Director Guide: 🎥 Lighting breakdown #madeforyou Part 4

stuff like this make sure you get all your cleared image approved before arriving on set to avoid things that could cost the brand you're working for a multi-million dollar Naira suit based on infringement or wrong usage
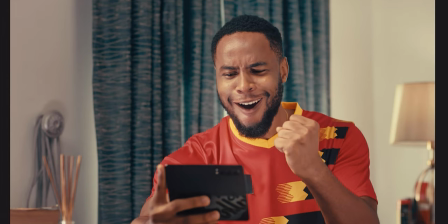[21:17]
and stuff like that so yeah but this was the same we had a key from a window that you could not see um that came in to actually like bring up this bounce on the face uh we had like a tube off screen that
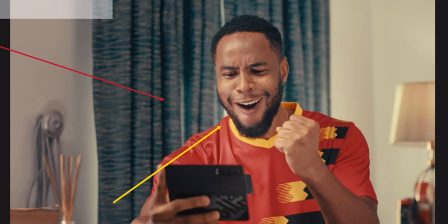[21:32]
was actually like um giving us this whole um alternate look whereby you can see it's feeling to the shadows that's under the chain then also like the window you could see that just had like a feel we had like a non-light fixture that was coming in from that corner so to
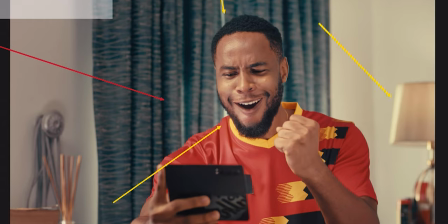[21:48]
just give us like the crack of day which you can see spilling into the lamp there and creating like the highlights that you can also see in the background and this was all to sell the day ambience this was around about 2 a.m. already in the morning and we're just like paddling and peddling same thing very quick shot took a little bit to move around to actually get to bear quite quick to when we actually got
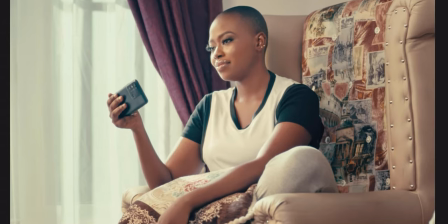[22:13]
it done and we were able to move up to the next setup. Which led us to this setup, which was in the same space as the next two setups, which was not that much. Same technique as the one with the guy by the window, we had like the M40 pushing through to create like this hot,
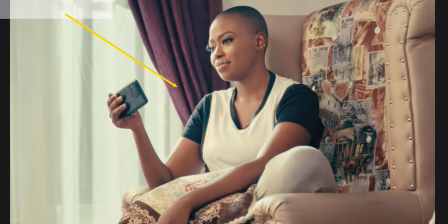[22:29]
so we tried to do the light to be hard on the body but soft on the face. So the M40 was pushing in and we had like a sandwich diffusion to actually come in and cut some of the levels out you get.
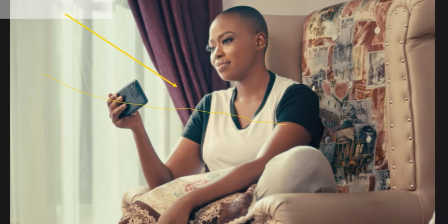[22:45]
And you can actually see that on the body here, you can see how hot it is here. But on the face, you can see how soft it is. It gives this whole very mystic quality of light that it actually feels a lot more contemporary,
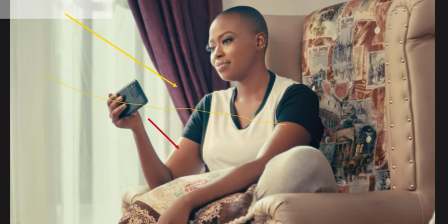[23:03]
edgy and interesting you get. so it was like hard on the body, soft on the face, triple layer diffusion and we're able to arrive at this but we had more frontal feel to be able to feel into the shadows just so there's like a sauce that was like coming toppy not so much that it came
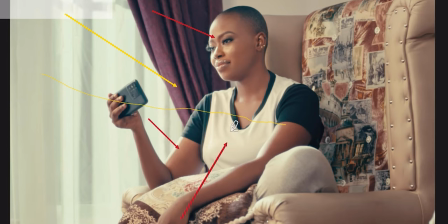[23:21]
in which was light in the face but we also had like our bounce cards to like take out most of the, lower the contrast on the underneath the chin to be able to actually give it the entire wrap that we see so the fall off was a little bit more smooth
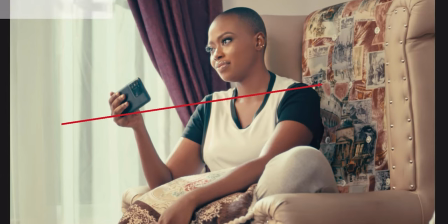[23:35]
and soft so it went from like pretty hard to pretty soft and just wrapped beautifully in the shadows yeah but same things happening
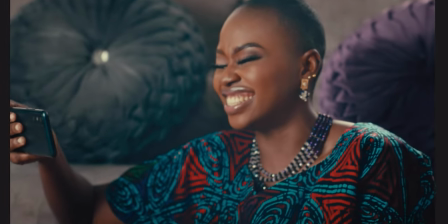[23:44]
here but in a lot more lowered contrast ratio and with a lot more darker clothes so you get better this time it's not like
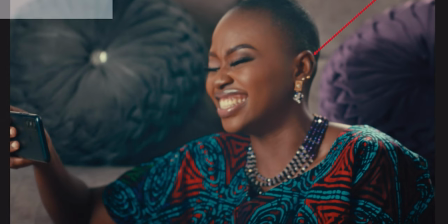[23:51]
hard on body we're actually now doing like a skip bounce so the hat is coming from off screen off the window so we have like a frame that's coming
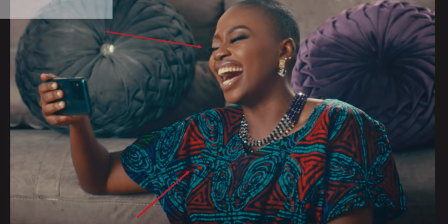[23:58]
in creating our key there's a bounce on the floor that's being able to like skip bounce a little bit but not as much as we can because we pulled out a wide so the bounce was being moved as the camera went back onto dolly but the hard sauce is coming overhead by skipping
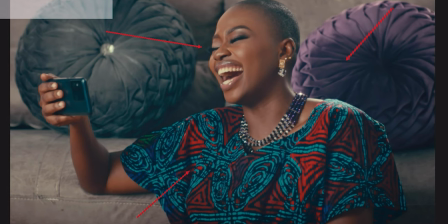[24:13]
over her and we just diffuse the one that's coming on her shoulder so it's not that hot to be able to like give this wrap so it's almost like a skip bounce that we're using to like really like the situation with a subtle push from a larger sauce that's off screen and And that's how I believe we lit this. We've gone through most of the shots and this is how we have lit some of them. I hope this was interesting and more fun for you. If you have any questions, leave them in the comments. If there's anything I skipped, please forgive me. I know it was not deliberate. And I would look forward to seeing you in the next video that we create with the hopes that we get to keep improving on the things we share and they're valuable to you. Don't forget to hit the like and subscribe button and also the notification bell. Until next time I see you, improvise, adapt, and overcome. Thank you.